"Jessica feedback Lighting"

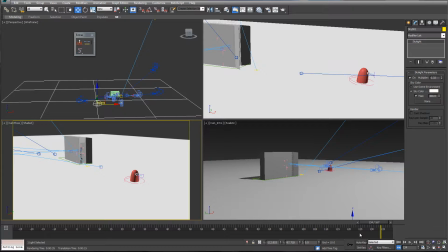(0:00)
Alright, the other question you had was lighting. I didn't see that you'd even tried to do any lighting in the scene. It looked like it was just the standard default lights that were illuminating the scene, so uh, you certainly will need to put in some lights to make this thing work.
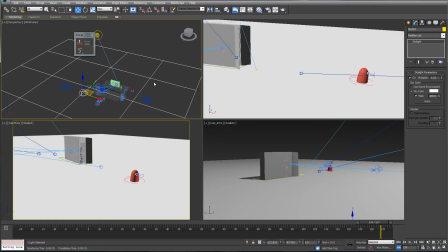(0:19)
So I guess my suggestion, because we shot the video and we had the light source, um, uh, let's see.
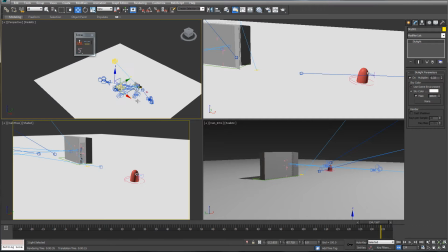(0:31)
So remember we had the box and then the gumdrop, and then we had a light over here casting light this way to catch the shadow of the hand.
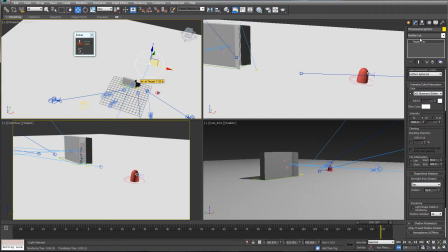(0:43)
Well, I ended up creating a photometric light, so I'm going to create
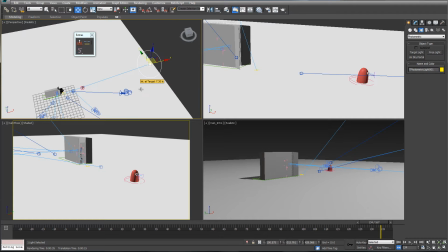(0:50)
lights, photometric, and I just created a target light, and you can see I placed it in here, put the target down at the gumdrop box.
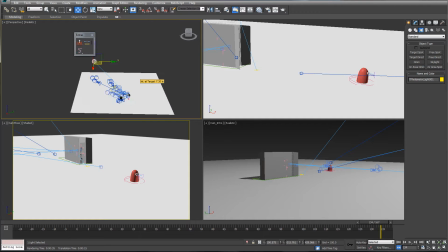(0:59)
So it's kind of like that. So similar kind of angle to what we shot for the video,
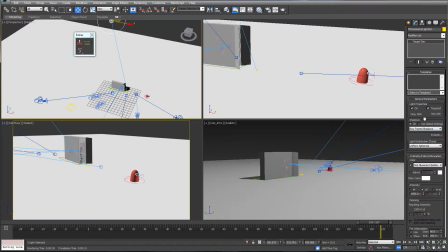(1:06)
and I made sure that this was a ray trace shadow with shadows on.
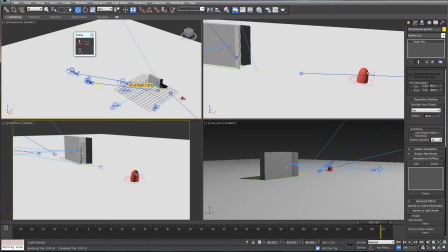(1:14)
I think that definitely creates the shadow element. I ended up right-clicking in, setting this to realistic, and then also coming down and setting illuminate with scene lights, so I can actually see the
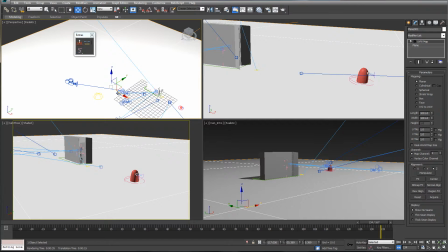(1:31)
how the shadows are lining up, whatever, interactively. The other thing I did is I added a skylight. So come in here, create lights. This is under standard, and I created a skylight and added that to the scene.
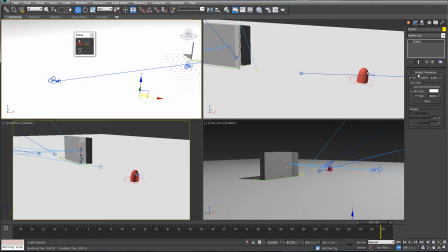(1:49)
Doesn't matter where, but in your settings, I just turned that down because it comes in at 1, so I turned that down and set the color to be more of a slight orangish yellow,
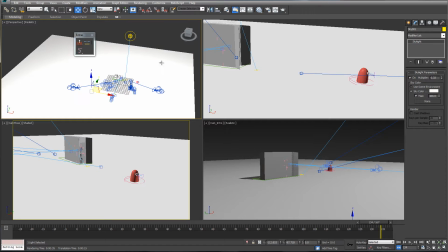(2:02)
whitish orangish yellow, and that just sort of fills in. So think of, on 3-point lighting, remember we had the fill light? Well, this is kind of like a global fill. It like fills everything all the way around. So it kind of it could be considered a fill.
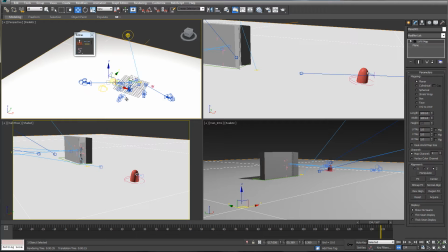(2:21)
So you've got your key light, and then you've got your fill, and then now you just need some rim lighting
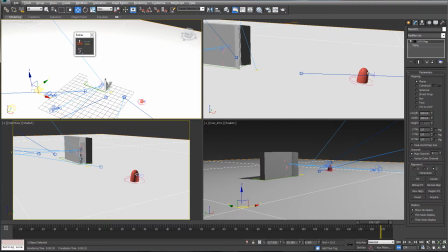(2:28)
to kind of finish it out, and probably some additional fill lighting.
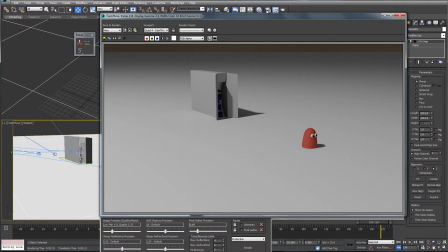(2:32)
So when I rendered it out, here's that kind of one angle that I was
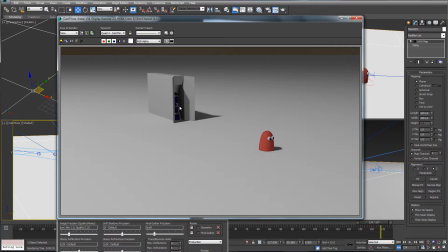(2:39)
thinking about, that how that would really look, so you could sort of see the other candies still inside, and you can see this lighting.
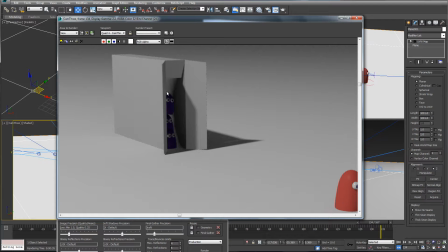(2:49)
These guys need some rim lighting or some fill or something to pull out their shapes, because we're really kind of losing them a little bit.
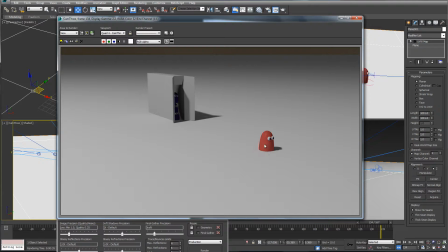(2:57)
And then on this guy, he's a little flat, so he could probably use a little bit of lighting across in here, or rim lighting, or some other kind of like light source to help
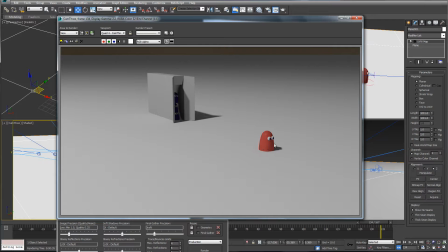(3:15)
remove some of this flat lighting that's kind of happening, particularly back in here. So, and that light doesn't necessarily have to be shadow casting. It can just be, a light that illuminates the scene.
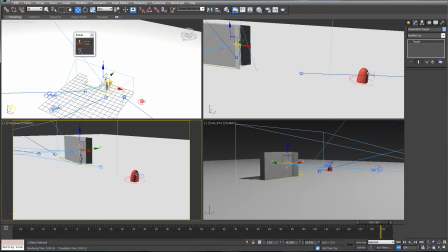(3:31)
So I would probably come in here and give these guys a light or something.
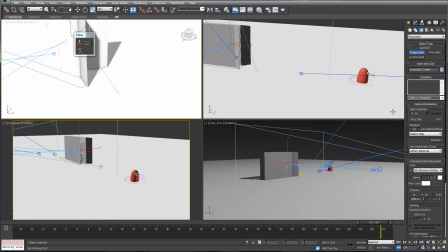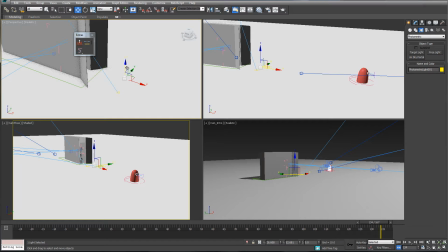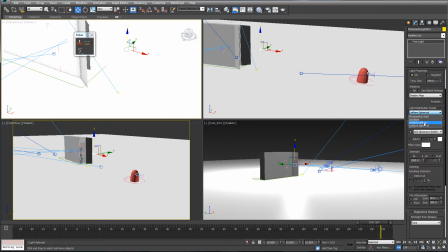(3:55)
Make this a uniform diffuse,
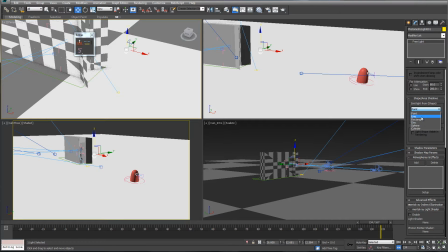(4:03)
and then I'll do maybe a disc light.